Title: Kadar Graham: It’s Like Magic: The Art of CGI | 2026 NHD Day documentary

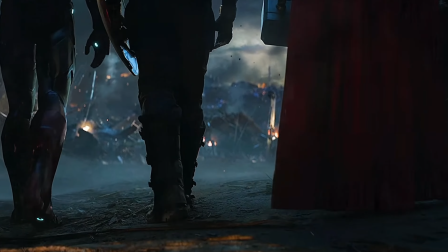0s
Have you ever been watching a movie, like Avengers Endgame, and after a roller coaster of action and emotion, you get to the final battle?
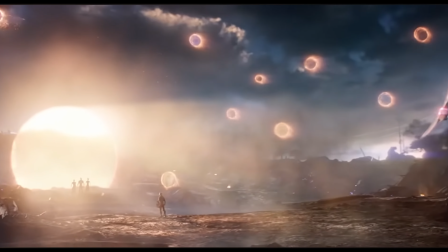9s
You see all the portals open and the heroes step out for one final shot to beat Thanos and the Chitauri army.
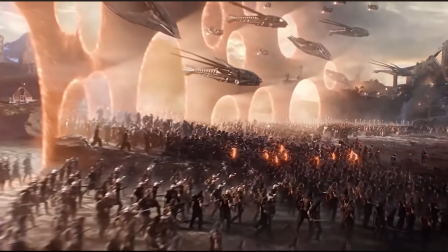16s
And you wonder, how did they get this shot? And no, they didn't find aliens and monsters and put them on the set.
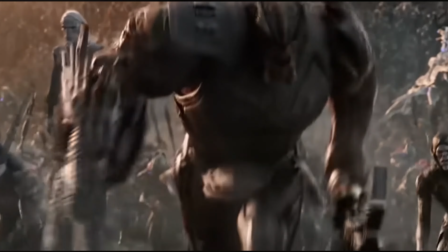23s
The answer is an acronym you probably have heard. CGI, or computer generated imagery.
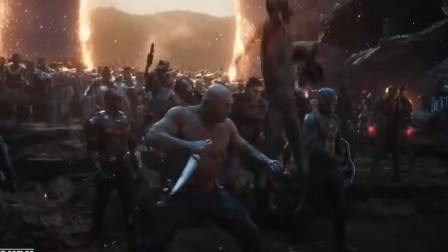30s
And it's like magic.
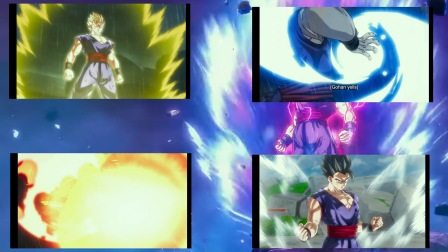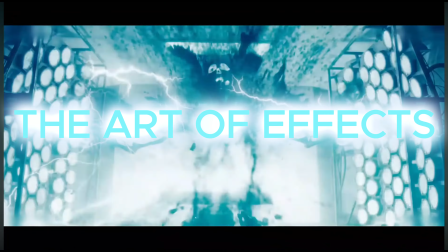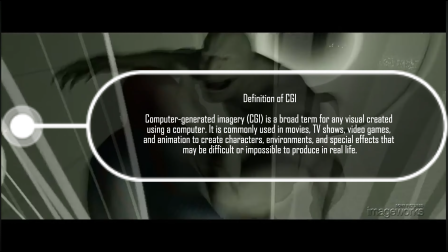44s
Computer generated imagery, or CGI, is a broad term for any visual created using a computer.
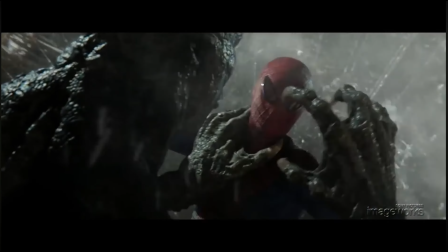50s
Originally, it wasn't part of Hollywood at all. In the 1960s, it lived in military labs and scientific research.
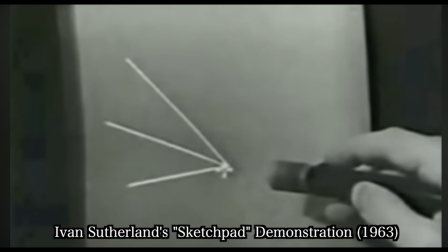57s
For example, they used it to create lines, grids, and just simple shapes.
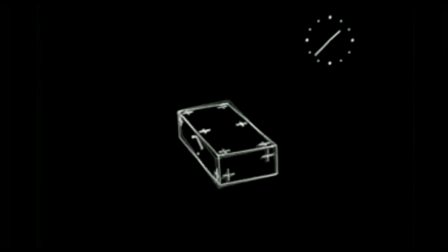62s
But by the late 1970s and early 1980s, movies began experimenting with digital imagery in small but groundbreaking ways.
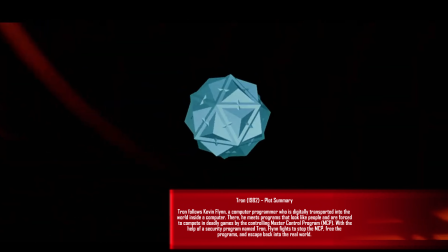72s
One of the first examples being Tron.
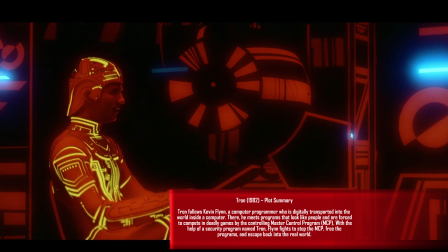75s
Tron was one of the first films to fully embrace computer imagery, creating glowing digital landscapes,
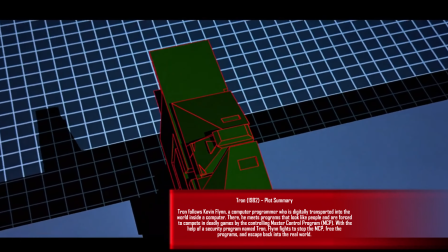82s
vehicles, and characters that existed almost entirely inside of a computer. The movie visualized what it might look like to be inside of a digital system.
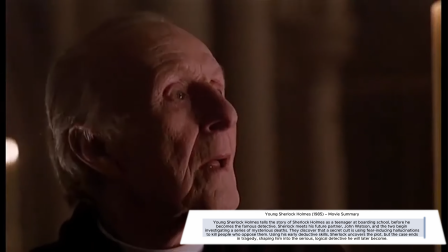91s
Young Sherlock Holmes. This movie introduced the first fully CGI character in a live-action film.
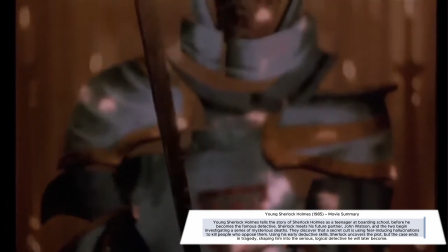97s
A stained glass knight that stepped out of a church window and came to life, interacting convincingly with real actors.
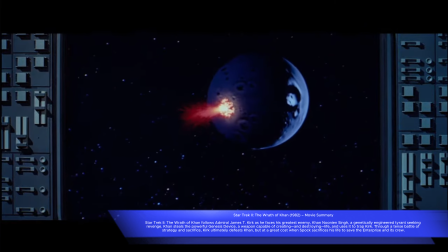106s
Star Trek II: The Wrath of Khan used CGI for the Genesis effect, a revolutionary sequence showing a dead planet being terraformed from space,
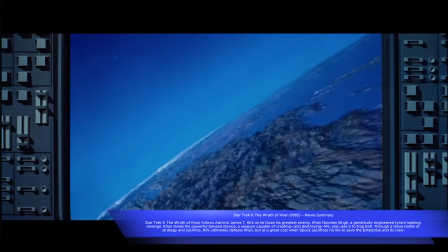115s
demonstrating how computers could visualize scientific ideas far beyond physical models.
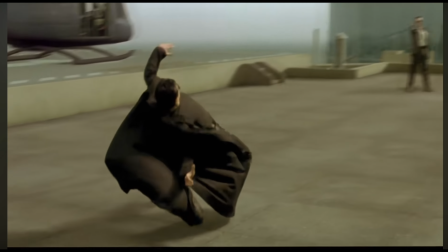122s
The 1990s changed cinema forever by turning computer-generated imagery from a small special effect into a major part of filmmaking.
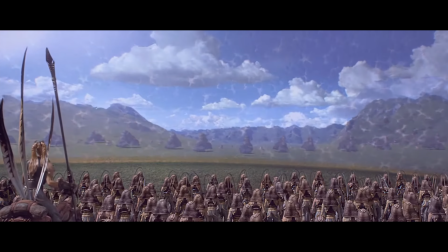130s
During this decade, several groundbreaking films pushed the limits of what could be shown on screen,
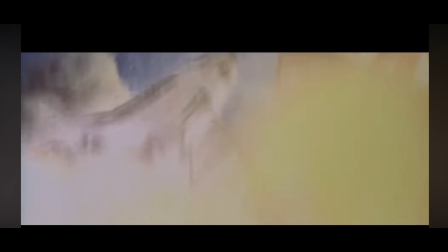135s
using digital technology more and more to help tell stories.
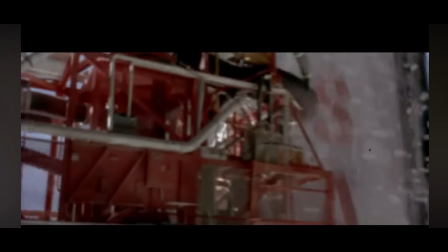139s
CGI proved it could be realistic and emotional, then began to blend smoothly with live-action scenes,
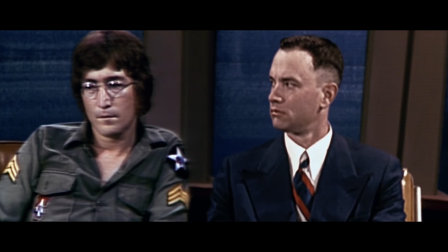145s
and finally made it possible to create fully digital characters and worlds.
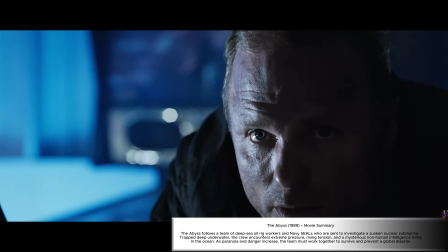149s
The technological progression began with The Abyss, which introduced audiences to a living water tentacle,
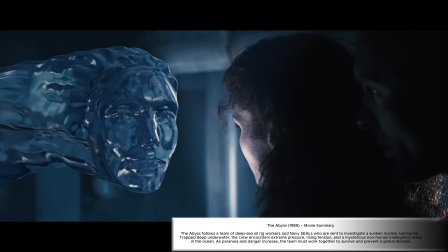155s
an intelligent, transparent shape that moved with believable fluidity.
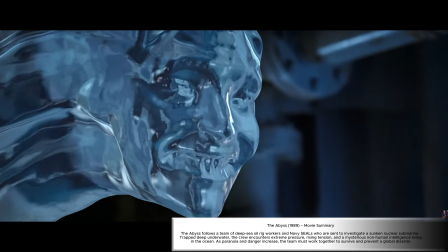160s
This sequence was groundbreaking, proving CGI could be more than robotic shapes.
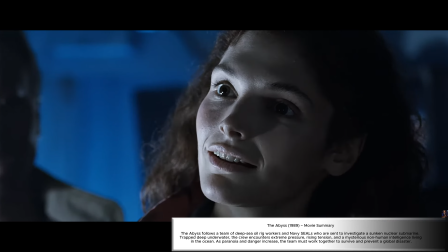165s
It could feel organic and emotional, paving the way for more sophisticated digital characters.
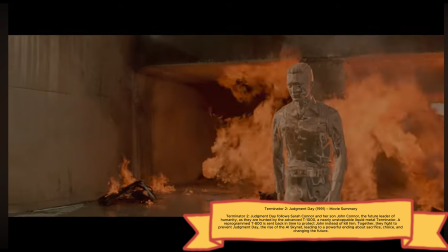171s
This potential was fully realized in Terminator 2: Judgment Day, which stunned the public with the liquid metal T-1000 villain.
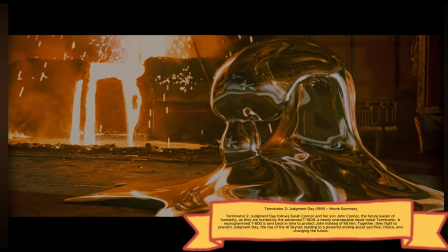179s
This character could melt, stretch, and reform seamlessly within live-action footage,
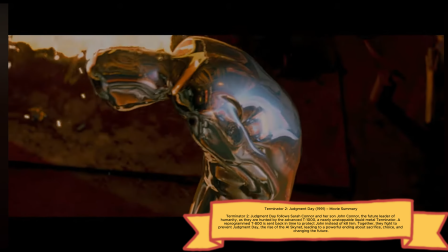184s
establishing a new gold standard for digital morphing and seamless integration.
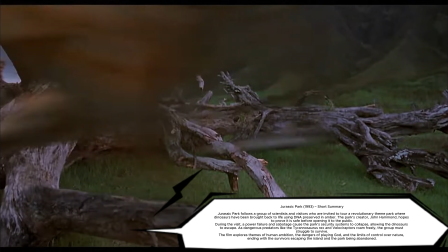189s
The industry reached a critical turning point with Jurassic Park,
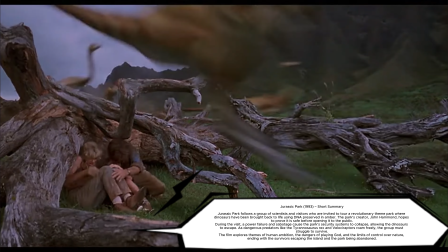193s
by combining life-size animatronics with CGI dinosaurs that ran, hunted, and breathed like real animals.
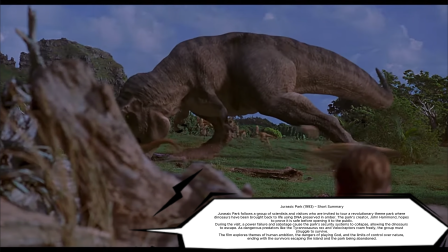200s
The film shattered the barrier between practical and digital effects.
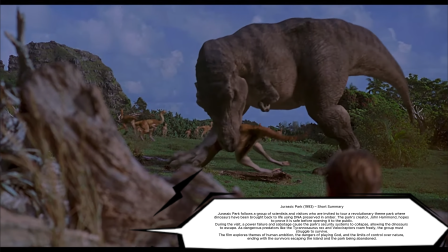204s
It made the fantastical feel real, drawing audiences entirely into the illusion.
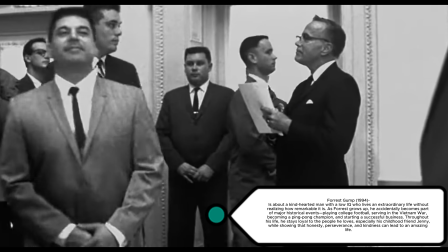212s
CGI then demonstrated its versatility with Forrest Gump. Here, the effects were used invisibly,
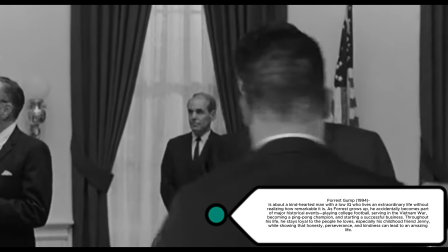218s
utilizing extensive digital manipulation of historical footage to place a fictional character into real moments with historical figures.
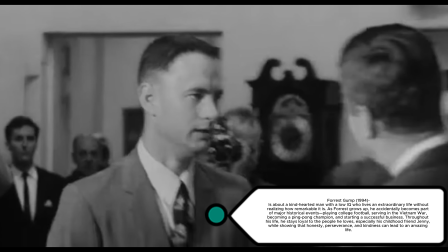225s
This film showed that CGI could reshape reality without the audience even noticing the manipulation.
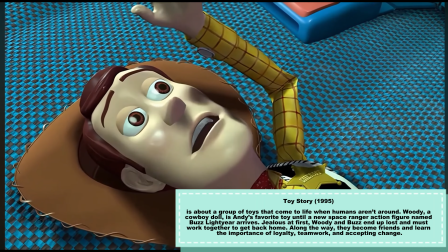232s
The climax of the animation revolution occurred with Toy Story, which became the first fully computer animated feature film.